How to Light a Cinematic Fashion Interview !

copy the cinematic Vogue lighting setup. Hello everybody, my name is Marco Bagnoli. Today we look at a Vogue commercial where you do like an interview type of scene, and I think the lighting setup that I choose looks pretty good and it's something you can use on a lot of your projects.
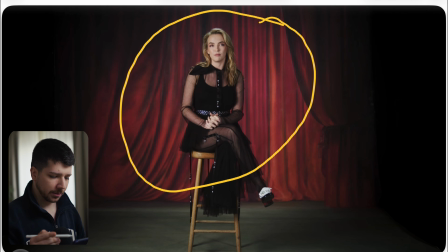0:14 So we are on the stage light location with the red curtains in the background
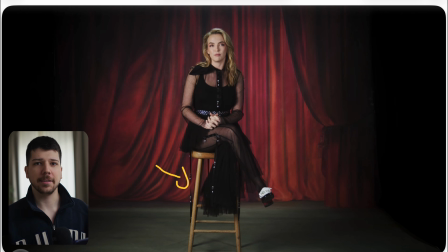0:20 and these typical chair that every photo studio on the whole world has. Why we actually use chairs like this? Because they have a really good height, then they have nothing to lean on. Never choose for interviews when you don't have the possibility to choose a chair where you can lean on,
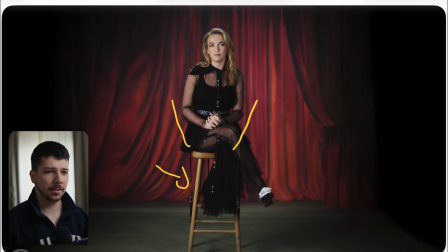0:39 because it will create for most people that they start sagging in, their posture gets bad and doesn't look pleasing on the eyes. Also, it will create less depth when you have something straight behind you.
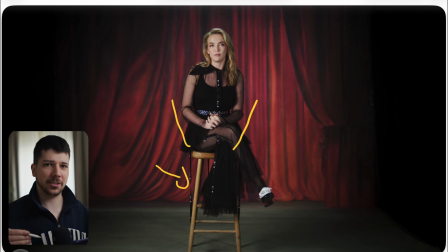0:53 It just looks better when you have something where the person just stands clean in place and is forced to look good. So we start with the backlight and we have this nice curtains in the background, which also give us leading lines on the image.
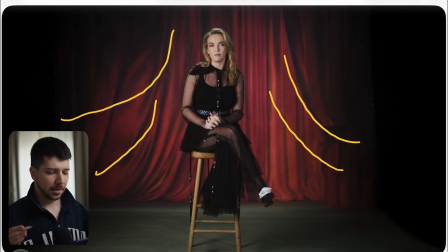1:10 Always try to put your actor in some place where we have leading lines, because we want the audience always to have control over them. We want always that the audience looks at the place that we want.
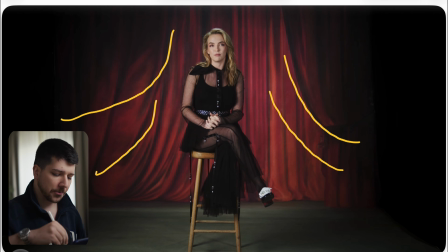1:25 And this is the reason we try to make lines and curves that fixes our vision onto the subject that we want. These are two layers. We have curtains in the background, then another layer. And what they did here is they practically just put a top light in the background, could be an aperture lantern or something like this,
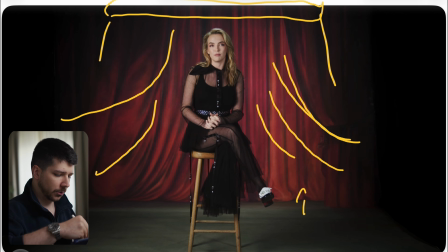1:45 and lit it straight down so that we get a nice exposure on the background. Because you put your camera where you want your interview to start, your frame, your composition, and then you set the exposure you want. And then you drop your actor.
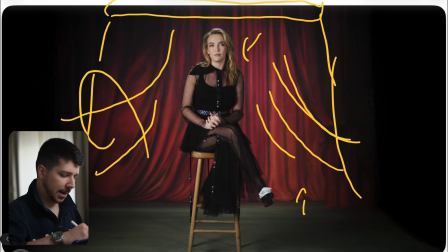2:02 The reason for it, it's much more easy to change the light only on your subject than on the whole background.
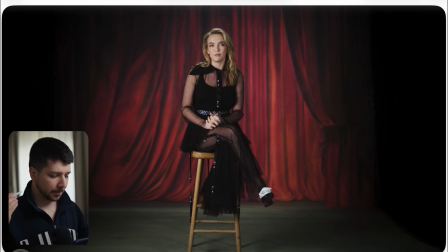2:08 So fix your exposure after you put your first light and your camera in, and then call your actor. Now, I would light a scene like this. We are on a stage. This means we have room. I would always choose, most of the time, the almost biggest butterfly I can fit.
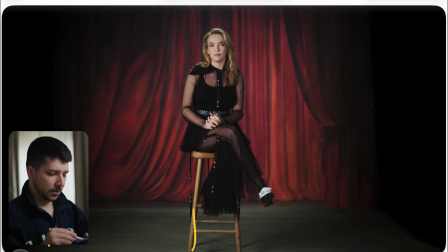2:26 But here, they probably doesn't done it like that, because if you look at her nose shadow, the light is actually pretty hard. It's a bit punchy. It's not that soft. That's the reason I think they probably put an 8x8 butterfly with a grid,
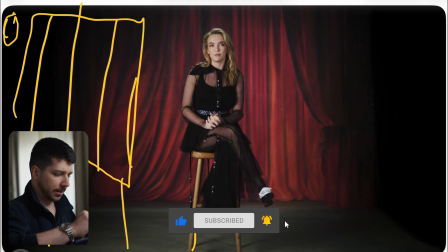2:41 and then put your strongest light that you have for your key, an aperture 600D, 1200D, and just blast it onto the actor on a 45-degree angle. And this is your key light. Most of the time, for a lot of locations, this is good.
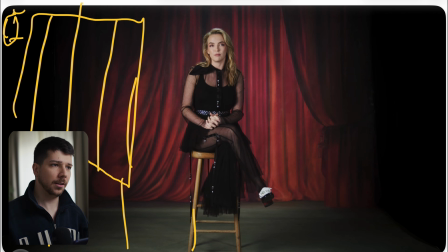2:58 That's enough. You have your key, you have your exposure. If you frame your person correct, it's good. But we are here on a bit of a beauty location. So the next light I would always choose is either way you can use another butterfly, but it gets really tight with all these butterflies in location.
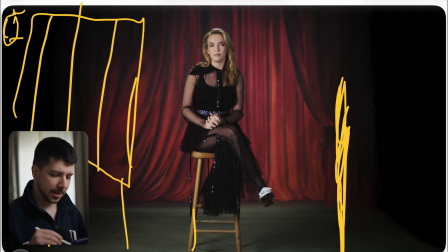3:16 So we'll just use a combo stand with a junior boom and put an aperture 600D with a 150 light dome as a beauty dish type light.
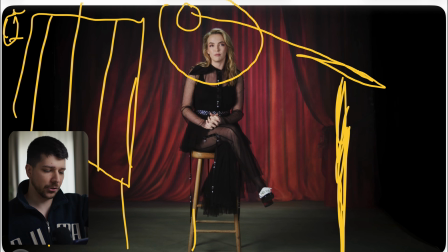3:27 So just above the camera and fills in the shadows so that we control the contrast on our actor's face, because sometimes we want it really dramatic, really contrasty, and sometimes we want it just soft and not that contrasty with the same fill ratio on each side of the face.
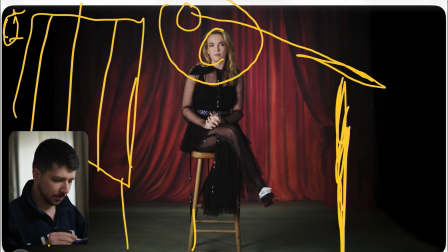3:46 As you can see, both sides of a face actually look pretty similar. Then it's for a lot of situations, I told you, backlight is not necessary anymore. When you place the character the right way, on the right location, it looks good, even though when you don't have a backlight.
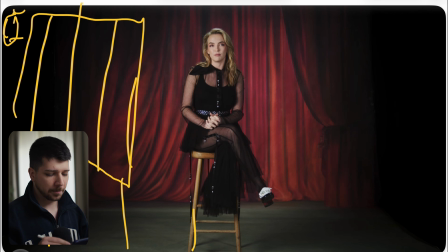4:02 But in a situation like this, where it should feel like theater-like location and looks really polished,
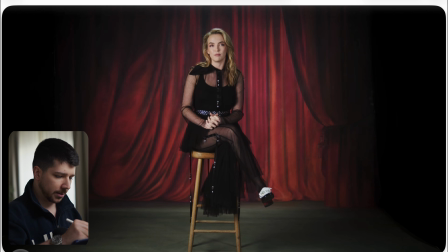4:08 I would put a longer light, like Sky Panel 120 with a softbox, just across near the edge of the frame,
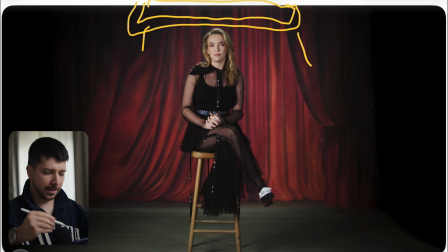4:18 and light her body with it. Creates a nice hair light and wraps around her body and gives a little bit of extra separation.
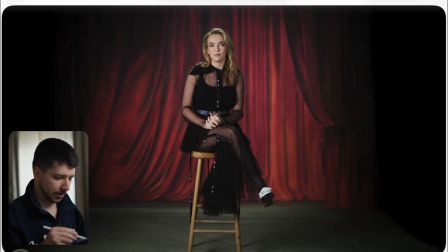4:27 Then in DaVinci Resolve, I also like to really darken the corners. In a scenario like this, you don't actually need what's here.
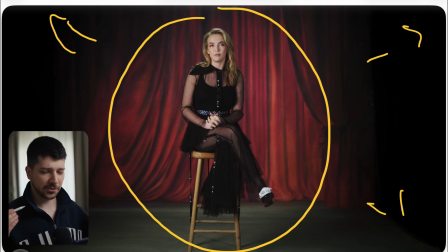4:35 That the concept that it's there, it's okay. But now we put such a strong vignette also with our lighting setup that we can just black it out, and our focus on the actor just improved with it.
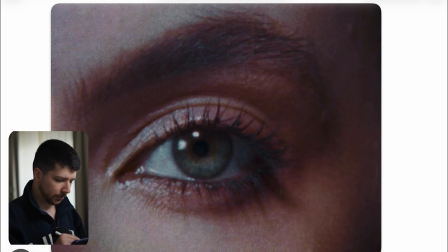4:47 This is a close-up from a different scene, but you can actually see here that we have this butterfly from the side and this round fill light, and this combination of these two lights you can use for 80% of your shots that has a person in it,
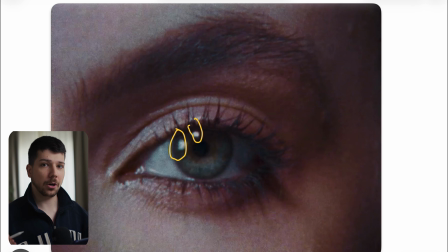5:04 because it's very versatile, it always looks good, and you have a lot of control, and it's pretty much decent movable. If you maybe go indoors a little bit smaller with an 6x6, or use this nice new Godox
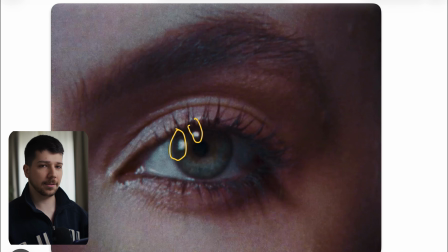5:19 F600B lights that are already in this quadratic shape and are very narrow. You can fit it in a lot of places in combination with your beauty dish light. You get a lot of cool looks. Just have to choose what fill ratio you want at the end of the day. So that's probably the same location but without the red background.
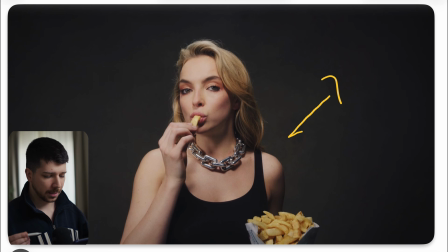5:39 And as you can see, it looks pretty similar. And the lighting setup is actually, I think, the same. The only thing they changed now is they exposed differently. They put her skin a little bit higher, a little bit more punchy, more fill.
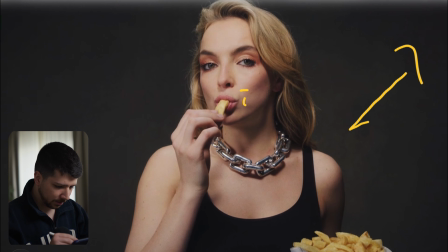5:54 As you can see, we still have this typical beauty dish nose shadow,
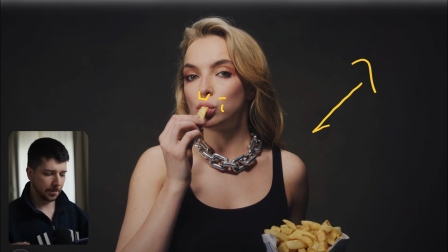5:59 but it's really fading away because we have this really soft source. The only difference I do sometime when I'm going for a close-up, I would put another diffusion in between, a bigger one or a thicker one, because now we have the space.
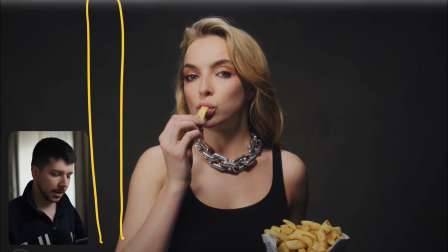6:14 Now we can maybe do a book light or something like that, but I don't think that is what they done here. What they could done is they did more of exposure on the beauty dish,
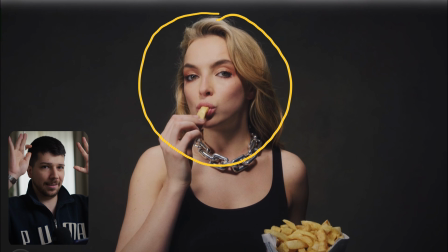6:26 because it now looks very clean across her face. Just like a light mask that you put on her face that wraps nicely around her. Also the backlight really shines great now. It looks just good. You still have the feeling, but with the beauty dish most of the time you don't have the problem.
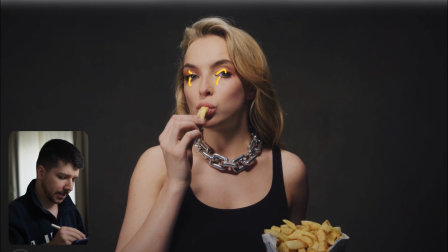6:44 But a lot of models complain when their eye sockets get really dark and black, even though you use a soft beauty-like lighting.
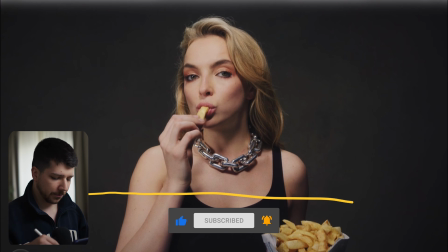6:53 The solution for this is always just white reflector nearly the edge of the frame to fill in these lights.
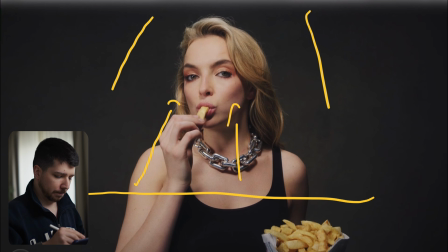7:02 You can use the backlight and just bounce it back, but try to not let any light under the chin.
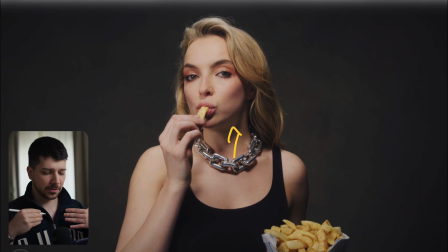7:09 So this is the no-go area, because these shadows under the chin is what creates depth when you're doing a beauty-like type shot. So try to really concentrate only bouncing the light back into the face. When you want a little bit more shape across her cheeks,
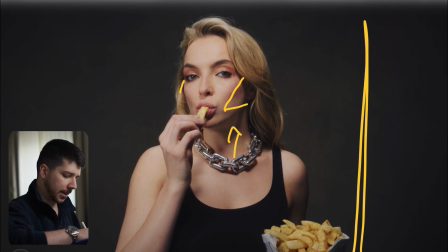7:25 you can put negative fill on this side and get as close as possible.
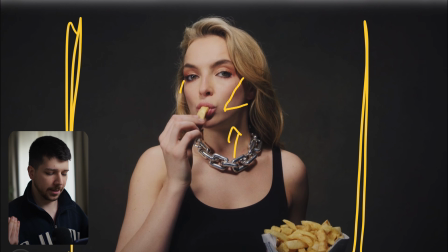7:32 This will create a bit better shape on her face when you lost control over your shadows. So if you enjoyed this video, I really would appreciate a subscription from you. My name is Marco Bagnoli and I'll see you next time.